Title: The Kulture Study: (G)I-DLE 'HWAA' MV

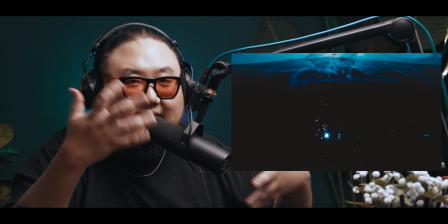[9:06]
So that opening scene is basically just like the seasons passing,
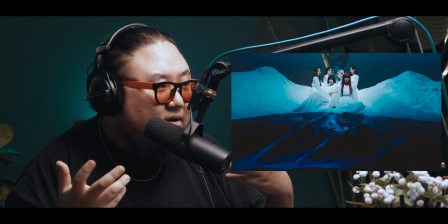[9:11]
the flowers withering on the tree, the flower on the tree's withering.
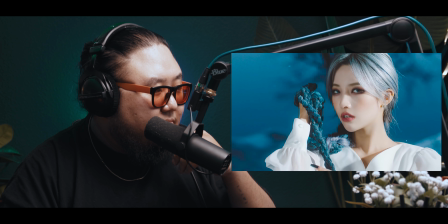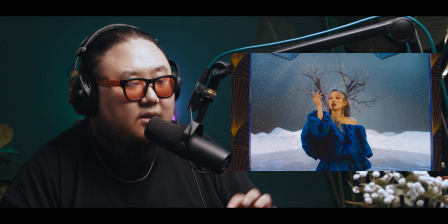[9:25]
I see. Let's stop right here. So I was a little bit unclear of the whole long hair thing. And the music video also has a very heavy, I feel like, Eastern Asian influence to it, especially in the music as well. But there's the scene of like Soyeon with like this braid, and then in that big bridge, Shua is also holding like a braid as well. I was a bit confused as to what the symbolism for that was. And I see that like the hair is tied to the tree, and I think she's like a woman who is tied to this tree. It's the dead of winter, and she's lost in the winter, and she's kind of stuck there, right? And I also think there might be some extra cultural context to it that I might not be aware of, just because that long hairstyle type thing, it is more of like a much more older type of stuff. I mean, like, a lot of this, I think, is influenced by also, like, older Eastern Asian themes, because even the hua, like the Chinese in the parentheses, because it's in Korean, but then in parentheses it's in Chinese, and then parentheses in English, and the Chinese is hanja, which I'm not familiar at all. I was never educated on hanja, so like, but hanja is like from the olden days, and so a lot of this feels like an influence of like older Asian themes.
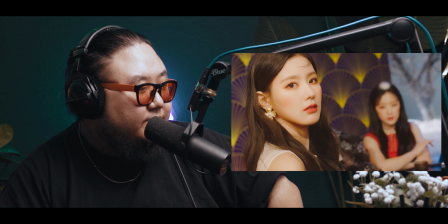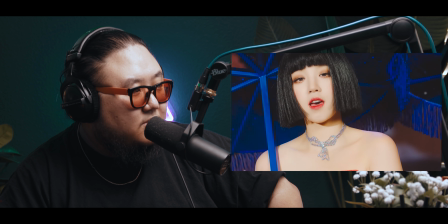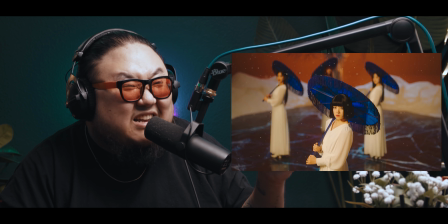[11:04]
Let's stop right here. I love just like how the colors pop in this music video. If you look at these umbrellas, parasols, I'm sure there is an official name for these. I've seen them again in a more traditional Asian setting, especially I think like in Chinese things.
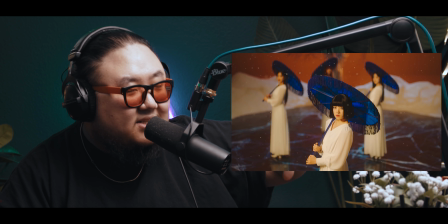[11:21]
But I love how if you look at like the scene is warm, you know, before this scene,
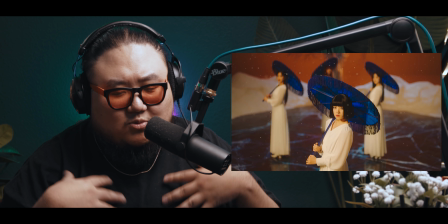[11:26]
Ugi was wearing a white dress with like red floral prints on it.
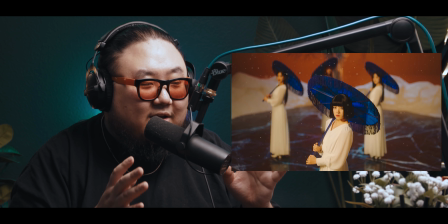[11:32]
But then this blue just pops. Like, I love that contrast between the blue and the warmer colors.
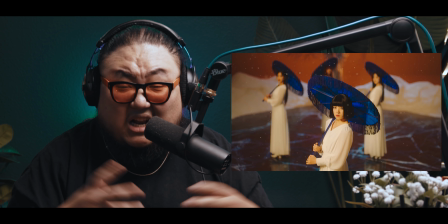[11:40]
I mean, that's a very common type of color scheme in any form of art and media. It's used a lot in posters.
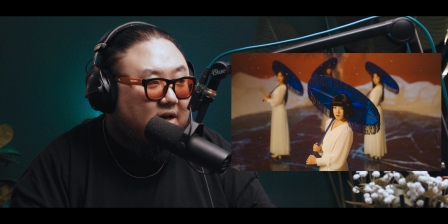[11:46]
It's used in filmmaking, movie making, just because they contrast and play off each other so well.
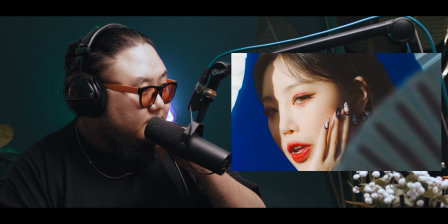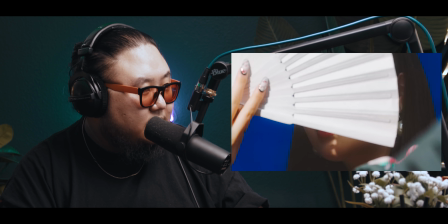That's also an interesting scene where it looks like Sujin is like constantly using the fans to try and hide her face, but the spotlight is constantly moving over her face as if like she's trying to hide herself, but the spotlight is trying to reveal her.
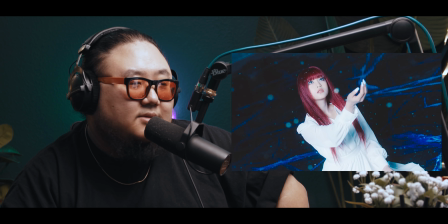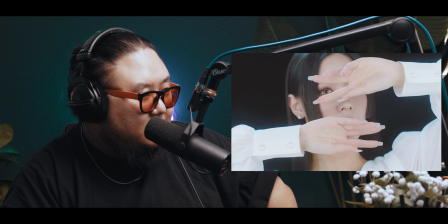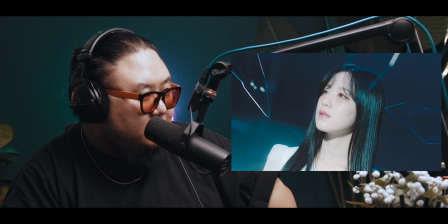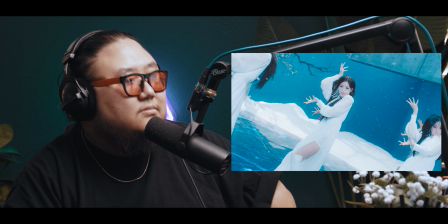So if you listen to the song, if you listen to the main chorus, it's a very upbeat sound and it fits more of like, I feel like, upbeat dance sound. And so like you would expect more tropical, warmer vibes from this sound.
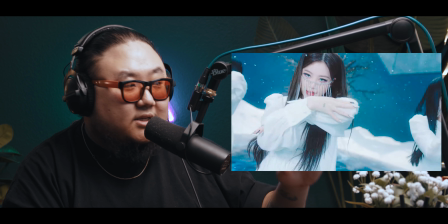[13:03]
So that's why the music video is so interesting, because it contrasts that completely. It's a completely cold aesthetic, blue background, white outfits. I love it. It's great.